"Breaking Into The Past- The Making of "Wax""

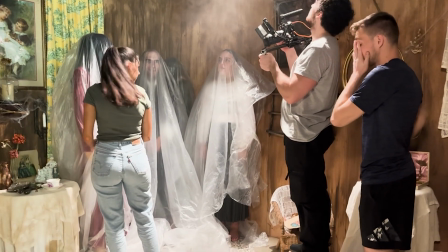0:00 Hey everyone, if you haven't seen it already, we released a new horror short and it was an awesome experience on set and all throughout the production.
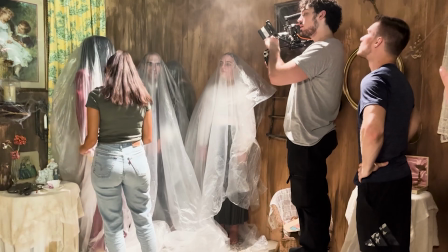0:07 We have a lot to discuss, so I'm going to take you through how we made our short film, Wax.
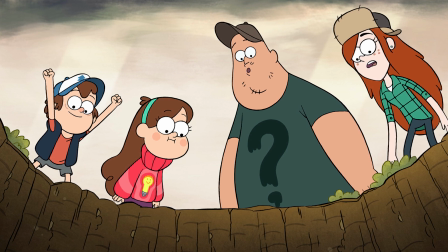0:17 As I've mentioned before, I am a super big fan of the show Gravity Falls, and I often go to it for inspiration when I'm going through a tough writer's block.
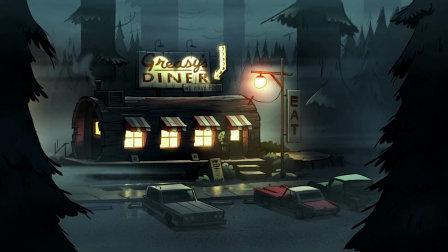0:26 Whenever I watch the show, not only do I enjoy it, but it helps me execute my own work better, and this was definitely one of those times.
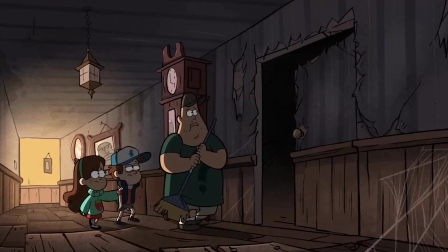0:33 One of my favorite episodes is called Headhunters, where the gang finds a hidden room in their house that was secretly a wax museum in the past,
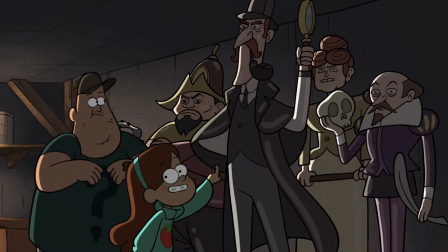0:41 and I really wanted to draw inspiration from this.
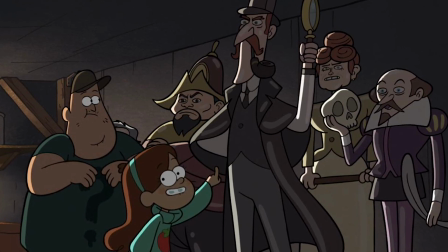0:44 I've known this episode for years and years, and it always struck me as something that could be cool for the format of a horror short film,
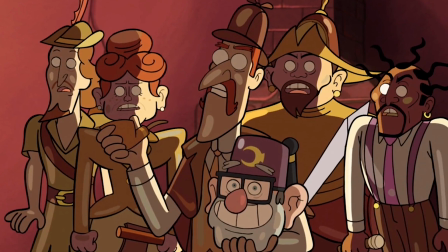0:51 but it didn't click to me until recently how I could really execute that properly.
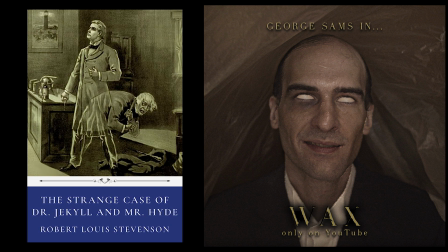0:56 Also, here's a little comparison of some inspirations that I had to actually make these wax figures and what style they were going to be.
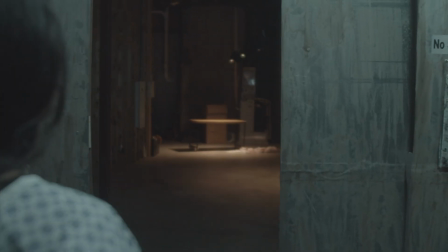1:05 After filming The Last Stop, I learned how much more efficient filming is when you are on a custom-built set,
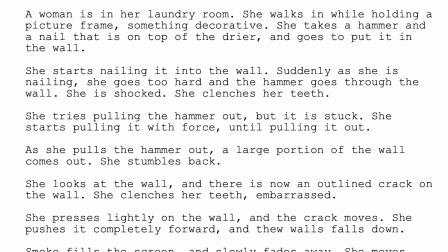1:12 and given the script I wrote for this, building a set was really the only way to achieve it.
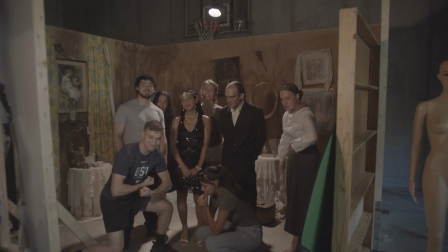1:16 I really wanted to go big on this film, and despite how short it turned out to be,
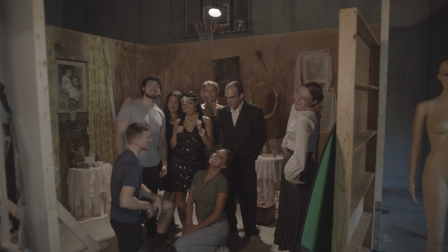1:21 which I'll get into in a bit, I wanted to pour everything into it and make sure that we had a really good set for this.
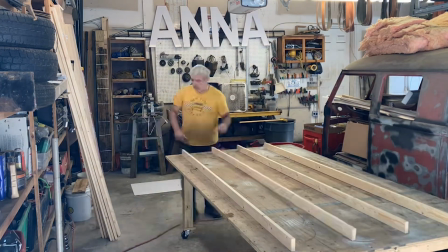1:28 We had 10 set walls built to be reused for future projects, which you will continue seeing since we're now filming pretty much everything on a custom built set,
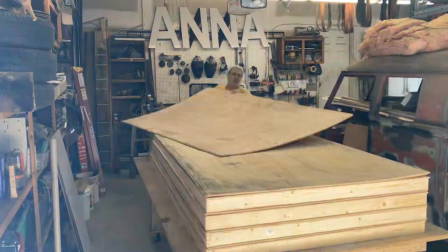1:36 but for this we used 6 of them since that's all we had at that time since the others were being built.
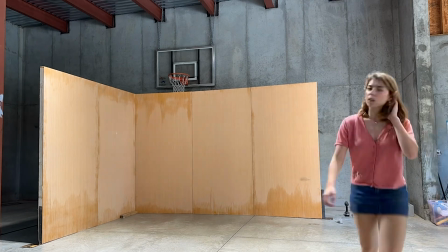1:41 Due to only having 6 walls, the room turned out to be a bit smaller than I had expected, which actually made the film a bit shorter.
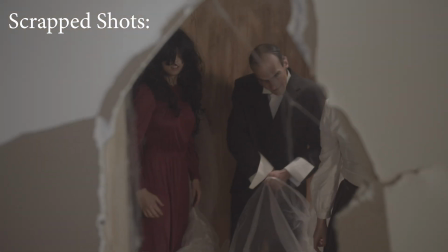1:50 As you could see here, there's some of these shots that we had to scrap just because there wasn't enough room for the proper middle to happen.
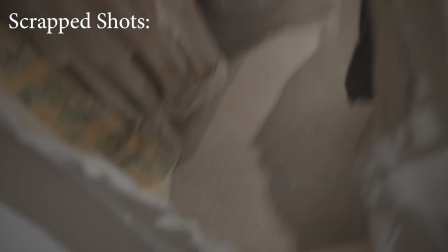1:58 And the middle of the film was supposed to be all these wax figures coming to life, but I instead had to settle on this really cool shot of them coming out of the wall,
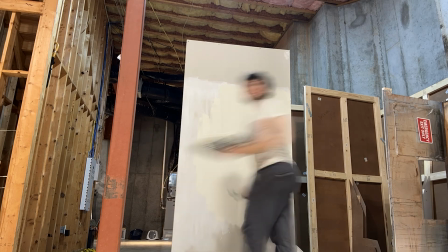2:06 which we'll get into in a bit. Anyways, we had another larger wall be built out of sheetrock to be broken through.
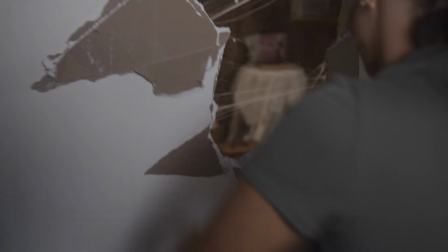2:13 Tommy really put her all into breaking this, and as thin as the sheetrock really was,
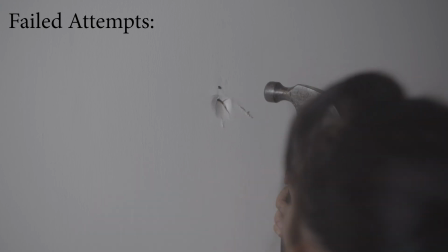2:18 she wasn't able to break it that easily, which none of us really were. It took a lot of force.
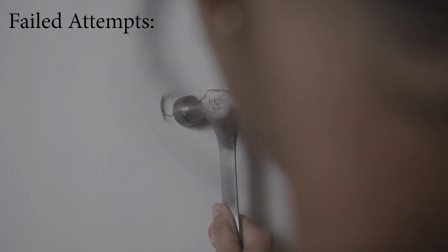2:23 But after a couple takes, she was able to get the hammer through, and from there she just went crazy ripping it off.
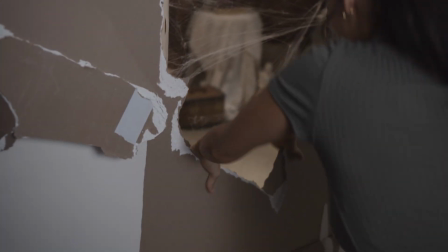2:29 So you're great, Tommy. You did a great job on this, and I'm sure you really let out some stress during this shot.
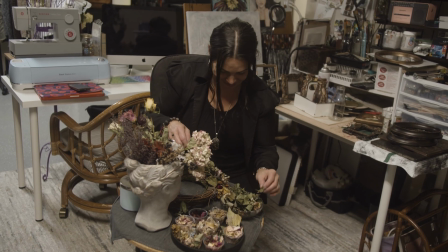2:35 I will mention time and time again, but my wonderful mother and prop department, Janine Dormani, designed the set and decorated it, and it turned out so amazing.
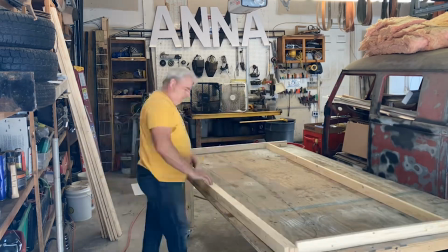2:44 The set build was done by Terry Regal, who is actually my girlfriend's father, so super cool.
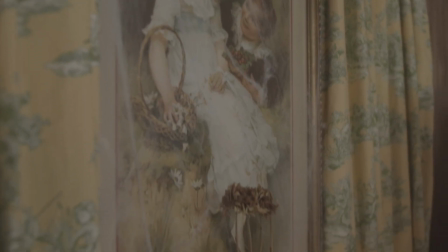2:50 Adding cobwebs to different parts added such a unique element and made everything
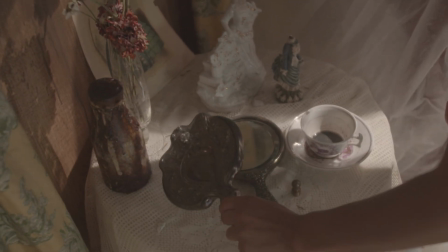2:55 come together so much more and really seemed like it was this old room that hasn't been touched in years.
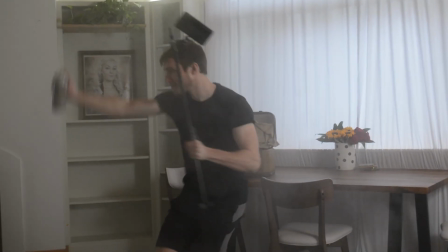3:00 Hey guys, it's your favorite gaffer here, Preston, and I wanted to talk to you a little bit about the lighting in Wax.
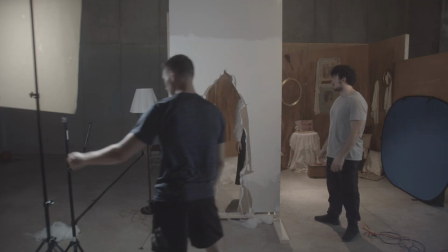3:06 I'd say the most challenging part about this project was matching the lighting of the drywall prop with the actual laundry room.
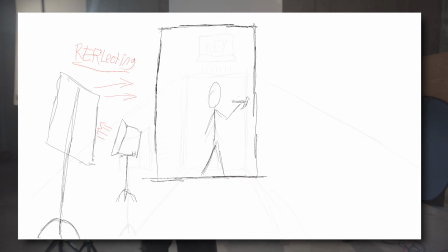3:12 It's always tough filming for the same scene in different areas,
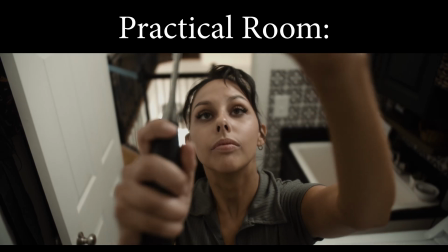3:15 but one way we did make it easier on ourselves is by filming close-ups of actually breaking the drywall instead of anything wide.
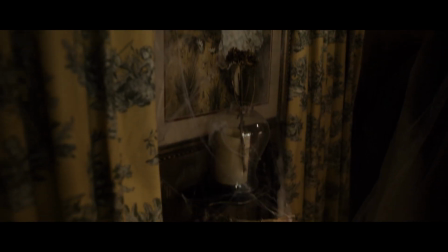3:22 When it comes to the room of wax figures, I kind of wanted to mimic museum display lighting. I had one light rigged over top of everyone, and that was basically it.
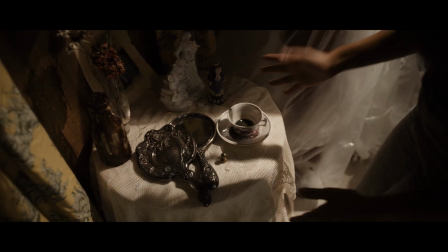3:30 I knew we had limited space to move around in the set, so I didn't want to clutter the area with more lights that could be in the shot.
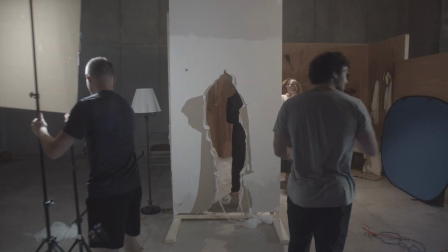3:36 For how simple the lighting appears to be, I'm super pleased with how it looks, and I hope you guys are too.
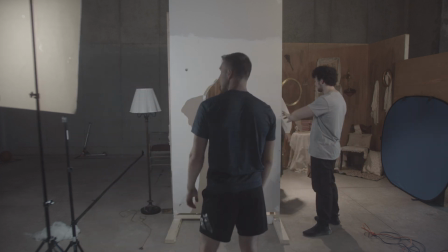3:41 The special effects were a bit tricky for this. I'll let Anna talk a bit about that.
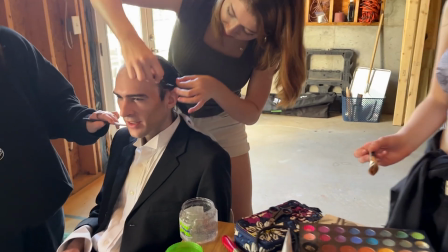3:46 Hi guys, my name is Anna. I'm Vince's girlfriend, and on the set of Wax, I had the opportunity to be somewhat of a makeup artist on this film.
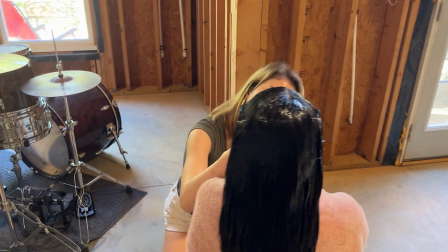3:55 So what we essentially did with the makeup was we used baby powder, setting spray,
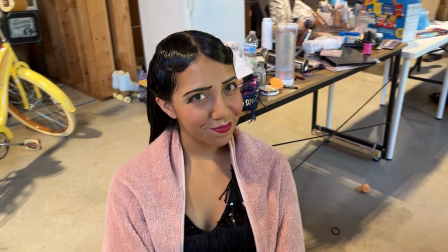4:01 a lot of matte products, a lot of hairspray, all sorts of different things to make these people look like wax practically.
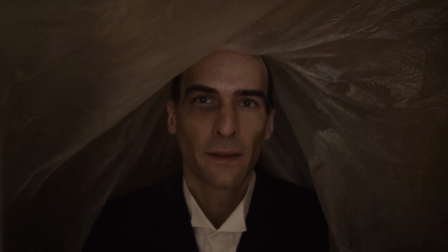4:09 Now, the main issue I faced in preparation and in actuality on the day of
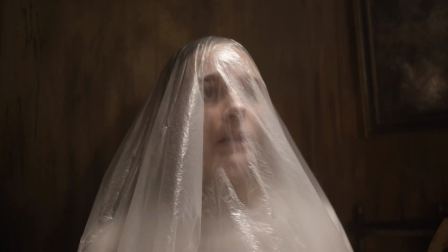4:14 was creating that shiny look that wax has without making them look wet.
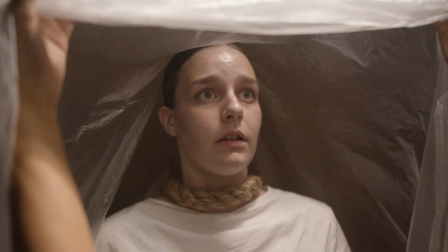4:19 So one of the biggest selling points that I think we had was on the hair.
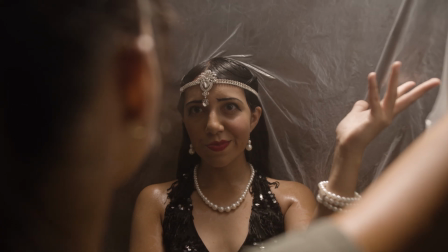4:23 Essentially what I did was I gelled down all of their hair with about half a bottle of gel each.
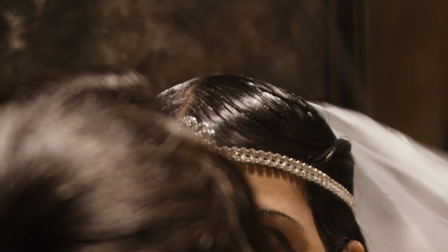4:29 Then we used baby powder to set it all down, let it dry,
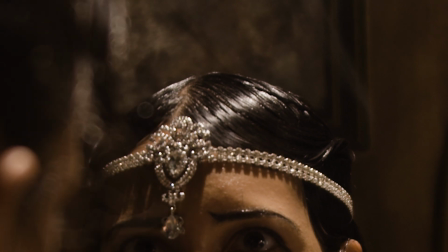4:33 and then used hairspray to bring back some of that shininess while also leaving the hair looking solid.
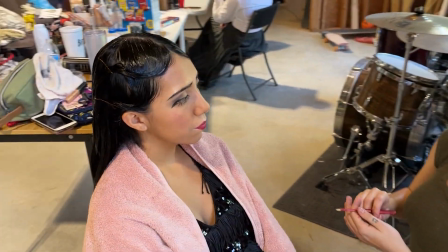4:38 And while I know it was probably absolutely horrible to wash out, I think it turned out really well and it achieved a great look on camera.
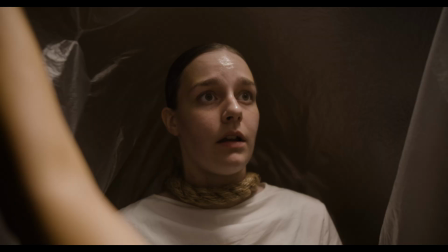4:46 I was able to enhance the practical effects of the makeup and wax figures overall with VFX.
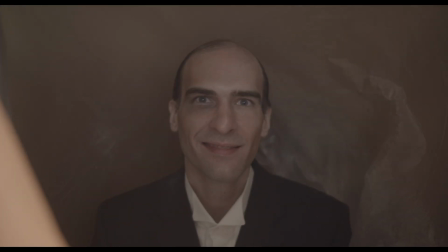4:52 They were not perfectly stilled because, well, humans can't really do that.
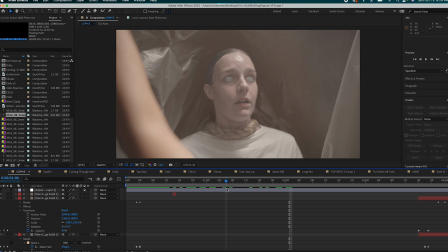4:57 But for each solo shot, I was able to lock down the camera and make a still frame,
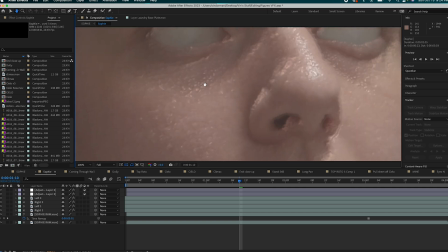5:03 and also adding a glass texture to make them feel more wax-like.
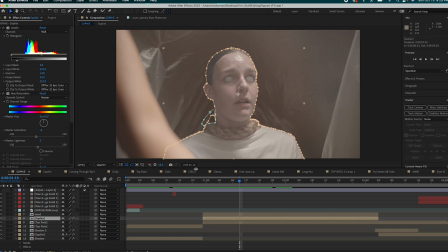5:07 Also whitening out their eyes gave them more of a ghostly look, but still kept them looking like wax figures.
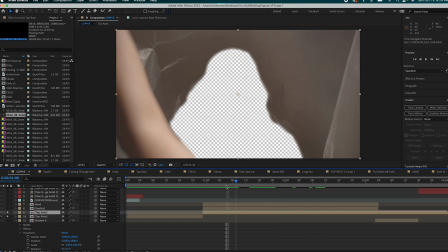5:13 I rotoed out everything around them, like the plastic moving, and this still gave the illusion that they were actually still.
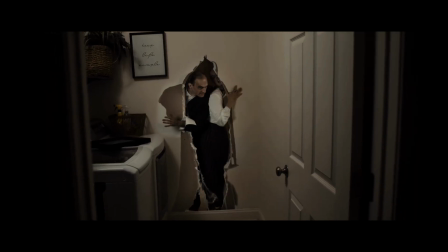5:20 For the shot of the two wax figures coming out of the wall, I took a base shot of the laundry room,
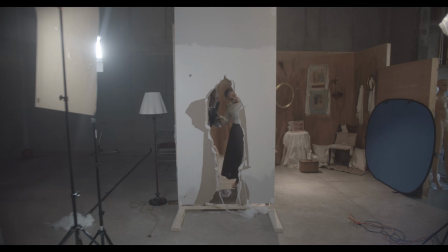5:25 then I matched focal lengths and positioned for the VFX plate with the fake wall,
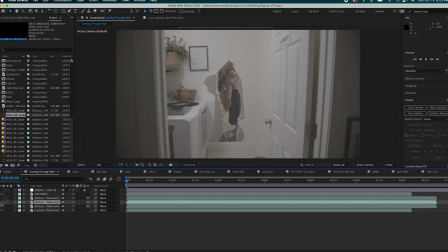5:29 and then I blended the fake wall into the real wall, and it worked really seamlessly. I really hope you guys enjoyed this film as much as I enjoyed making it.
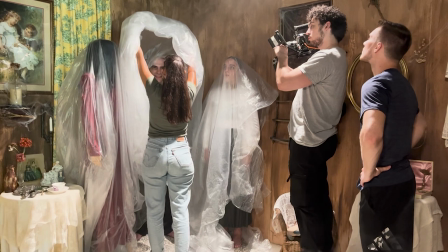5:37 This is one of those projects that is really important to me because it comes from my love for a show,
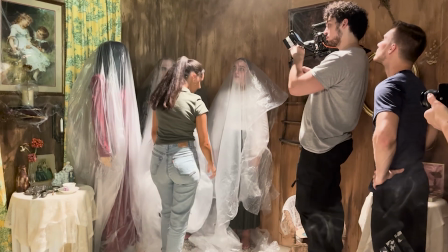5:43 Gravity Falls, that has been such a big inspiration for me, and Alex Hirsch,
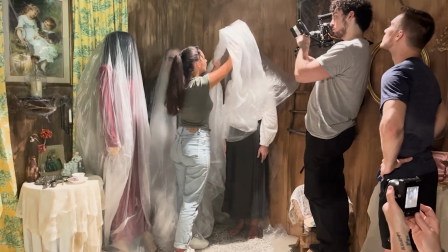5:48 the creator, is such a huge inspiration, and he doesn't even know it, so hopefully one day I could tell him that.
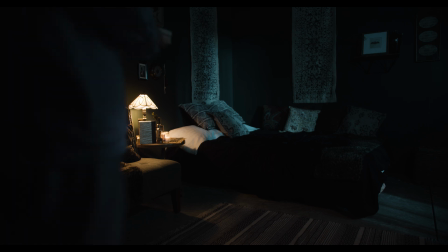5:54 Also, make sure that you stay tuned for our next short, most likely coming November 7th, because it is the continuation to the BHP classic, The Milkman.
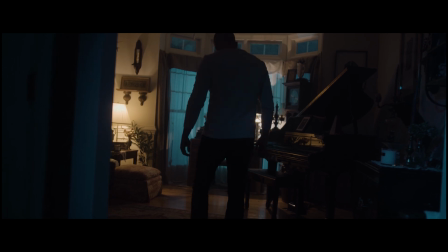6:05 Yep, we are back with the Peep Scope.
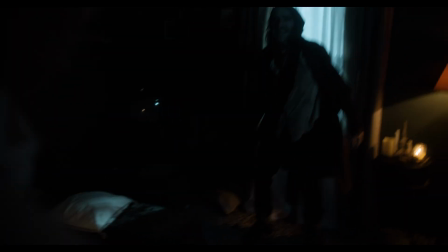6:08 You will not see the Milkman return, but you will see a new antagonist, and it's going to be really awesome.
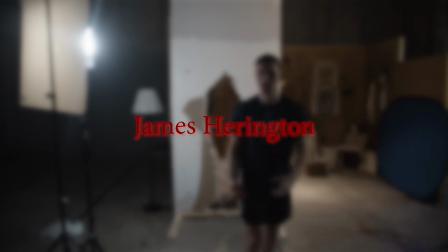6:15 Also, huge thank you to all our patrons as well: James Harrington, Matthew McManus, Javon Marley, Lewis Winters,
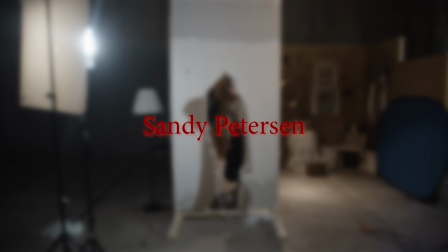6:23 Ronald Lewis Watkins, Cameron Gallagher, Cielo Gomez, Sandy Peterson, Mary Love Scary, Steph Perry, and Melissa Laporte. Thanks to you guys, we are able to put some extra money back into each short, and it truly helps.
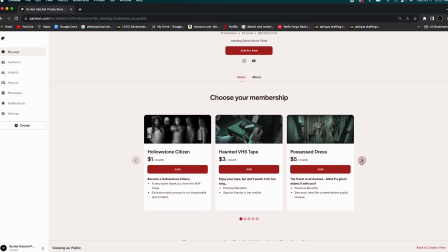6:36 We have some awesome benefits, and just like these guys, you could be part of the BHP family for as low as $1.
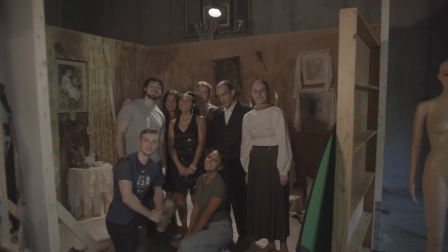6:42 Not trying to do too much promotion here, but seriously, you'll get some awesome stuff. We will see you guys in the next one.
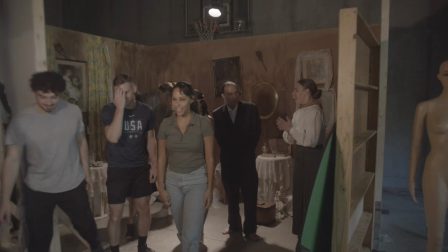6:49 Thank you so much for watching.